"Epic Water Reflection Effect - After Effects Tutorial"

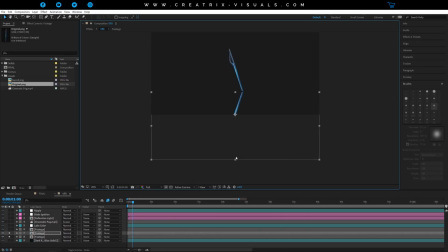262s
So what I like to do is select my layer, go to one of these points, and stretch it inwards. And as you can see, as I do this and bring it up and to do it some more,
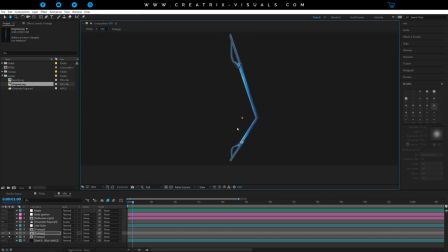275s
it really stretches the image and makes it look not as perfect, let's say. And this really helps with doing the reflection effect. So if I delete this one and open up the one, you can see here.
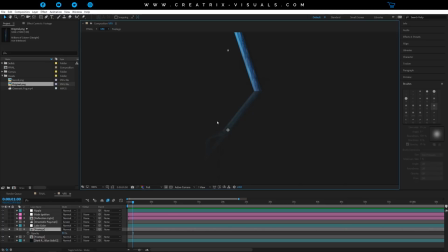292s
So once you have the stretch factor where you want, what you do then is hit T to bring up the opacity, and as you can see here, I dropped it down to 50 because I don't want it to be as exposed and clear as the actual object. I just want it a bit less transparent. So
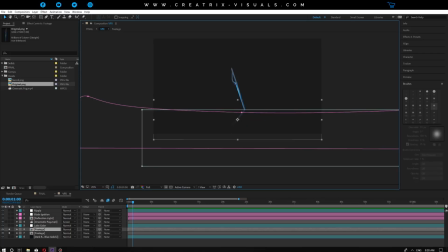309s
That is the transparency. And another cool thing you can do is put a mask, subtracted. If I press M, you can see the mask right here. And if I press F to bring up the feather value, you can see I have a very high feather value.
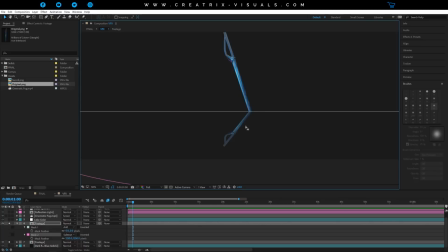324s
But what does it do, right? So I'm gonna cancel it by removing it from the object. As you can see, guys, this is the object that we had before, and this is the object with the mask. So what I chose the mask for is to create that cool fading look of the reflection.
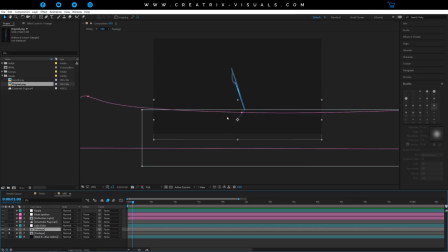342s
So it's not perfect all the way, but it gradually fades into the water, which I think it really helps out. And because we're playing with transparency and the transparency changes, just to be on the safe side, I created another
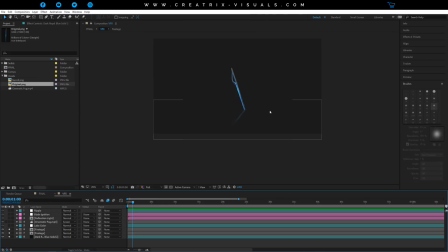358s
solid by going to layer, new, solid, created the same color as the background, and just making sure that After Effects knows that in the background, there is something solid, because some effects do not work if you don't have an actual background.
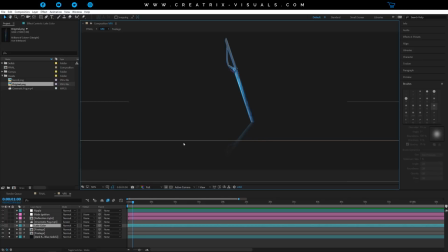373s
So we have pretty much done the very beginning part of this effect. What's next is I want to create kind of a tint effect so that you can distinct between the darkness on the environment and the lake portion, right?
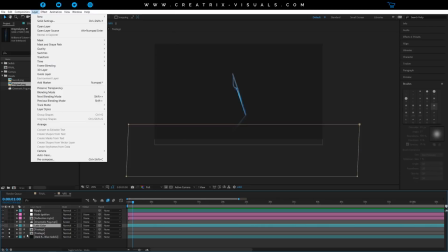392s
So what I did is I created a new adjustment layer by going to layer, new, adjustment layer.
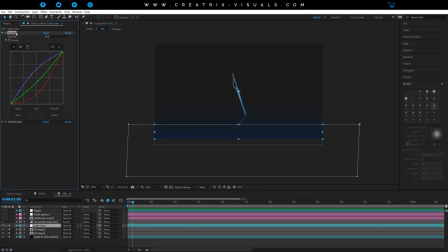398s
And of course I'm naming everything, as you guys can see, because it's so much easier that way. And if I go to effects, I have a curves adjustment, and as you can see, I played with the blues by increasing them and reducing the reds, so we create that cool bluish tint effect.
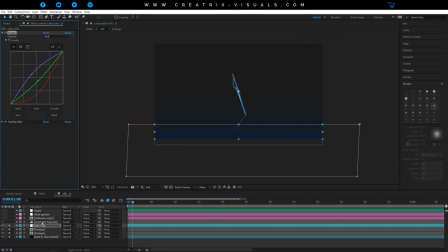413s
And of course, there's a mask, because I don't want the whole thing to be a lake, I'm kind of trying to fake it. And with that mask and the feathery value, as you can see, guys, again, we create that very gradual fade in.
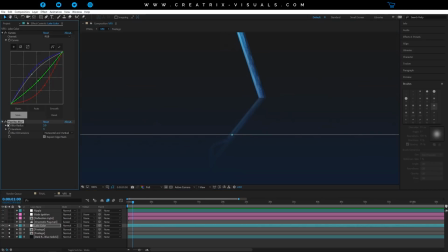425s
Pretty cool. And the last thing that I did in this specific layer is I also incorporated a fast blur effect, which you go to effects, blur, and fast box blur. And that is just to give a bit of gradual blurriness to the reflection as well.
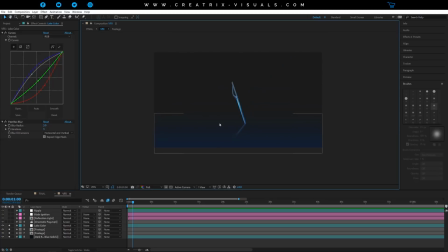444s
Just an extra thing here and there. And it's really the sum of small things that you do that really bring a VFX effect to life. So after I did that, I wanted to add some atmospheric smoke effects.
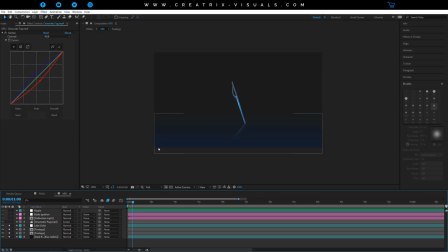461s
Right, like it's a lake, it's cold, it's dramatic, there's gonna be some smoke, fog, atmospheric effect going on. So here's when this gets tricky, guys.
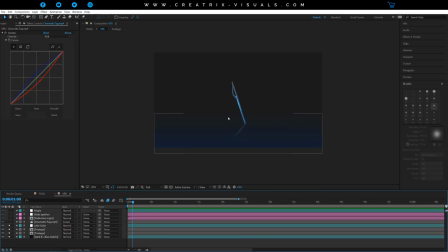474s
After Effects is a compositing software, and by bringing many things like explosions and other assets together, you can composite them and make them look as if they are in the same scene together. So After Effects is not a simulation software like 3ds Max or Cinema 4D, etc.
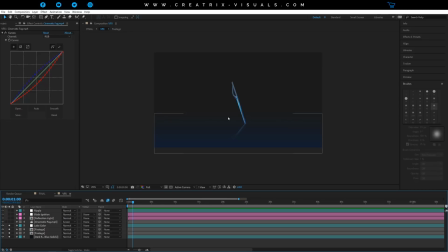492s
So it cannot simulate things like explosions, fire, smoke, and things like that. So in order to pull many effects, you need to have the assets. And that's why I've created the Creatix Vault, where you can get access to the projects and get those assets so you can pull the same effect off.